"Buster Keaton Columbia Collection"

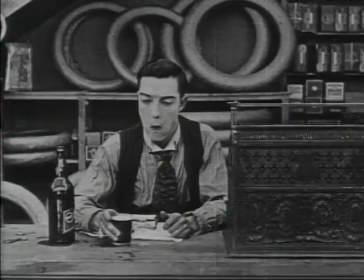248s
You couldn't mug and everyone around him was mugging. So immediately from his first appearance, he's already different.
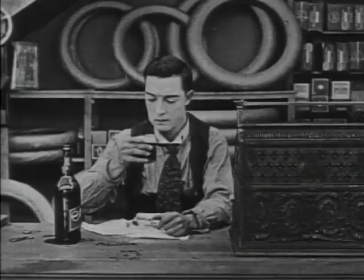257s
He doesn't have this grotesque makeup. He doesn't ham it up.
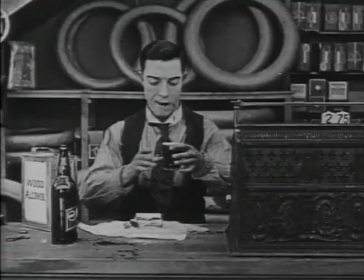262s
He doesn't look at the camera and draw attention to himself. He just very quietly and slowly goes about his business.
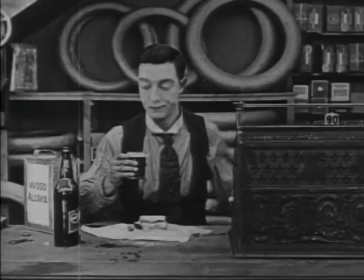271s
And that drew attention to him. You know, people were riveted watching him.
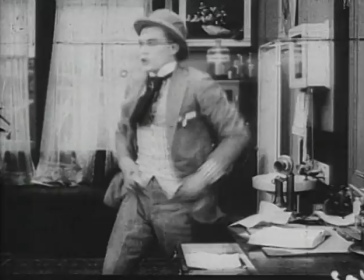276s
When you see him in the Arbuckle films, he's a youth. He has discovered this wonderful toy.
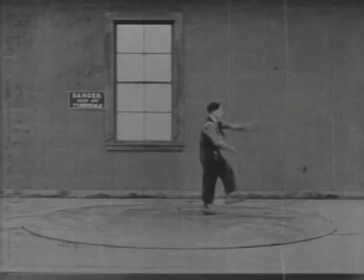283s
He wants to play with it, and you can see the enthusiasm that's in fact where he smiled with Arbuckle.
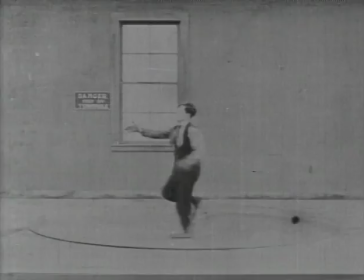289s
At that point when Keaton's working with Arbuckle you know Arbuckle's in charge and Buster is definitely learning you know at the knee of the master.
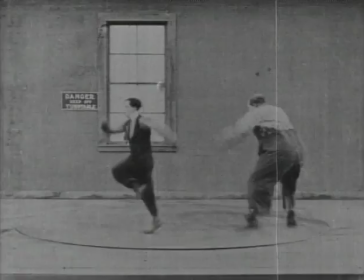296s
And Arbuckle was a very generous tutor I mean he let Buster blossom he didn't try to hold him back
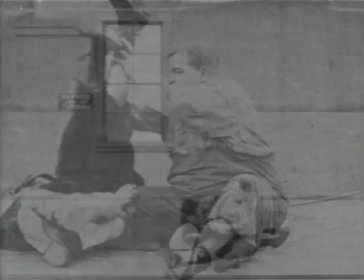302s
he let him have solo pieces within the movies within a year or two Buster's having his own little solo sequences.
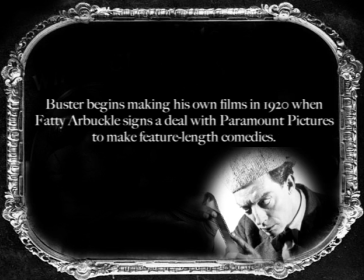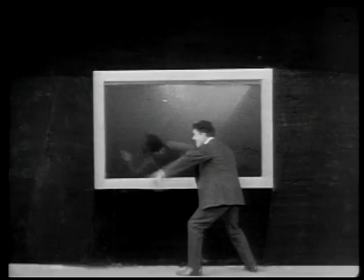316s
When he becomes his own artist in the in the silent golden age of his work.
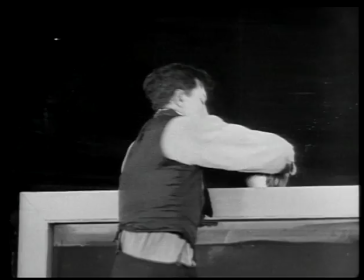322s
You can see him not with arrogance but with a sense of ownership.
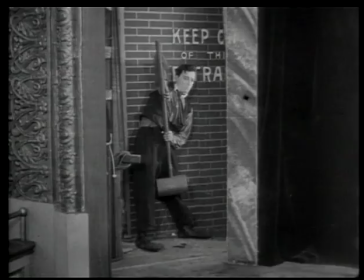327s
I know what I'm doing. I've learned from Arbuckle. I'm applying this through my short films.
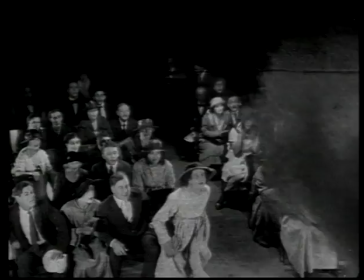333s
I'm experimenting. I'm coming up with very interesting techniques, very different from the other comedians around me.
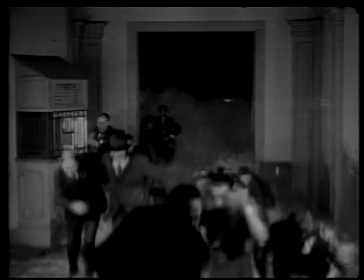340s
And now when I go into my feature films I'm going to develop them even more. I have the luxury of time to tell a complicated story with all these great innovations that I've discovered along the way.
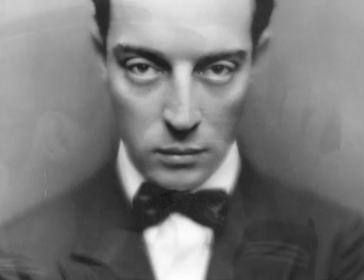351s
If Keaton hadn't been a filmmaker, he always said he would have been a civil engineer. He had this kind of mind that analyzed things, and those things included the plots for his films.
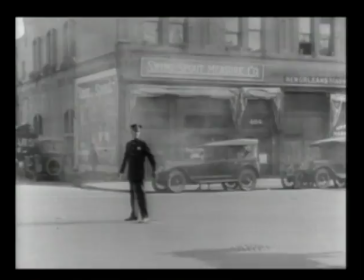363s
You know, he knew how to structure things,
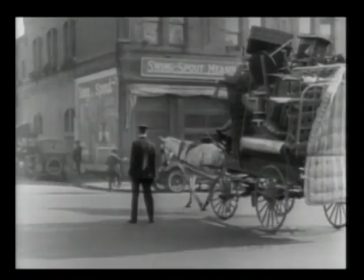366s
whether it was a gadget, because a lot of his films have these fantastic gadgets, or a gag, or a fall, or a whole film. He just had the kind of mind that knew how to put things together.
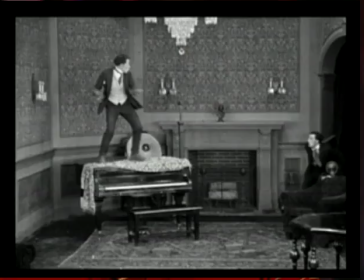377s
He and his gag men would get together and they'd come up with some premise, you know, a funny beginning.
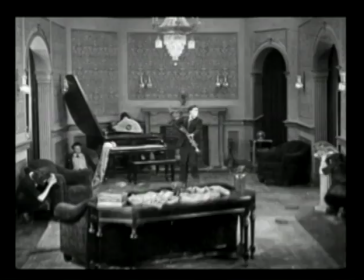383s
Then they'd come up with an ending. Does he get the girl? Does he not? And then they would just leave the middle to work itself out.
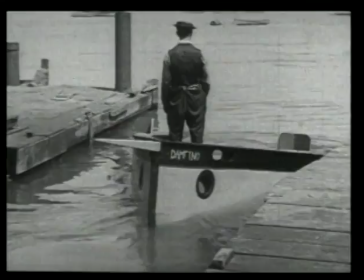391s
It's kind of like a choreographer working on stage. You can't write a dance routine.
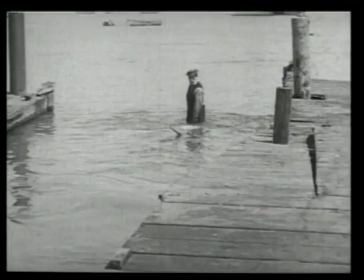397s
You know, you have to get it up on its feet and you have to move it around. And so that's, that's how these movies were created.
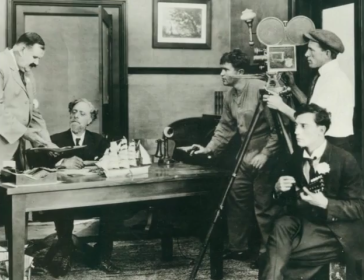406s
He had this team of people, and they were like a family. You know, they worked, he had them on staff, they worked together all the time,
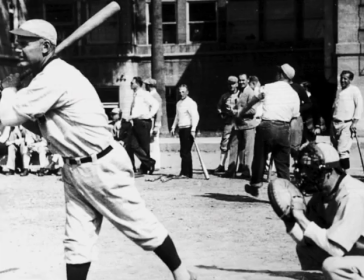414s
and if he hit a point where he couldn't figure out what to do next, they'd stop and play baseball for a couple of hours until he figured it out.
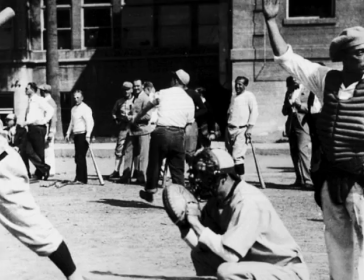422s
And then he'd go, okay, got it, and they'd go back. Or somebody else would say, okay, got it, and they'd go back.
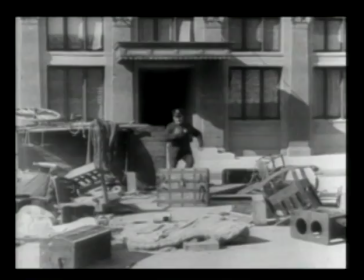428s
Keaton developed his own gags, or if people wrote gags for him,
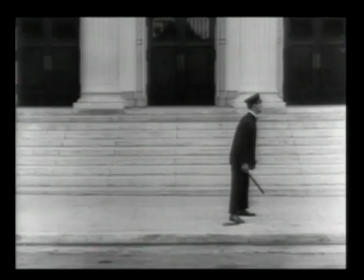434s
Buster had a way to take that, twist it, and make it uniquely his own. As long as Buster Keaton was in control,
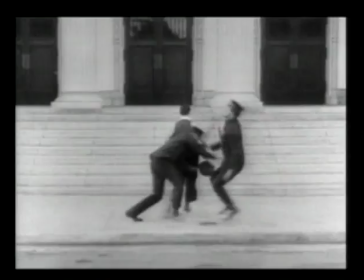440s
he had no problems with creating the visual humor that suited his character, that little sad-faced man that he created.
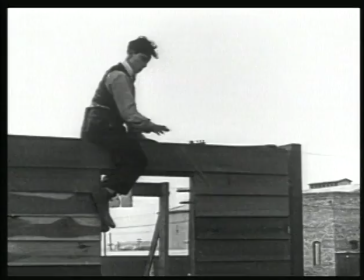449s
Keaton loved to work with machines and so and nature
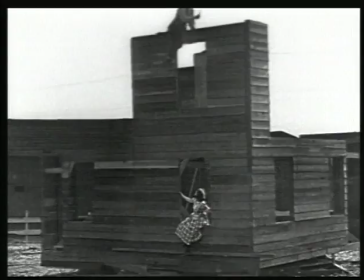455s
so a lot of the things that you'll see are man versus machine man versus nature man
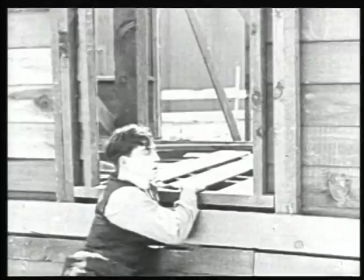461s
versus man man versus woman but he really loved the machine most of all and it
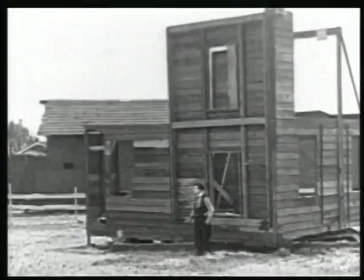466s
was always the little guy against the big Goliath and usually he somehow tamed it he dared to stand there in the center of it let it fall on him he he knew precisely,
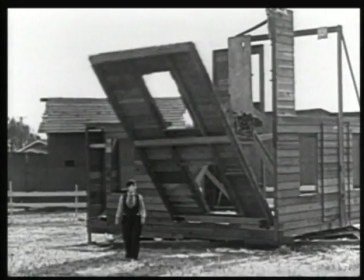479s
exactly how that was going to fall and trusted his own judgment. It's a classic, that one little thing that he did.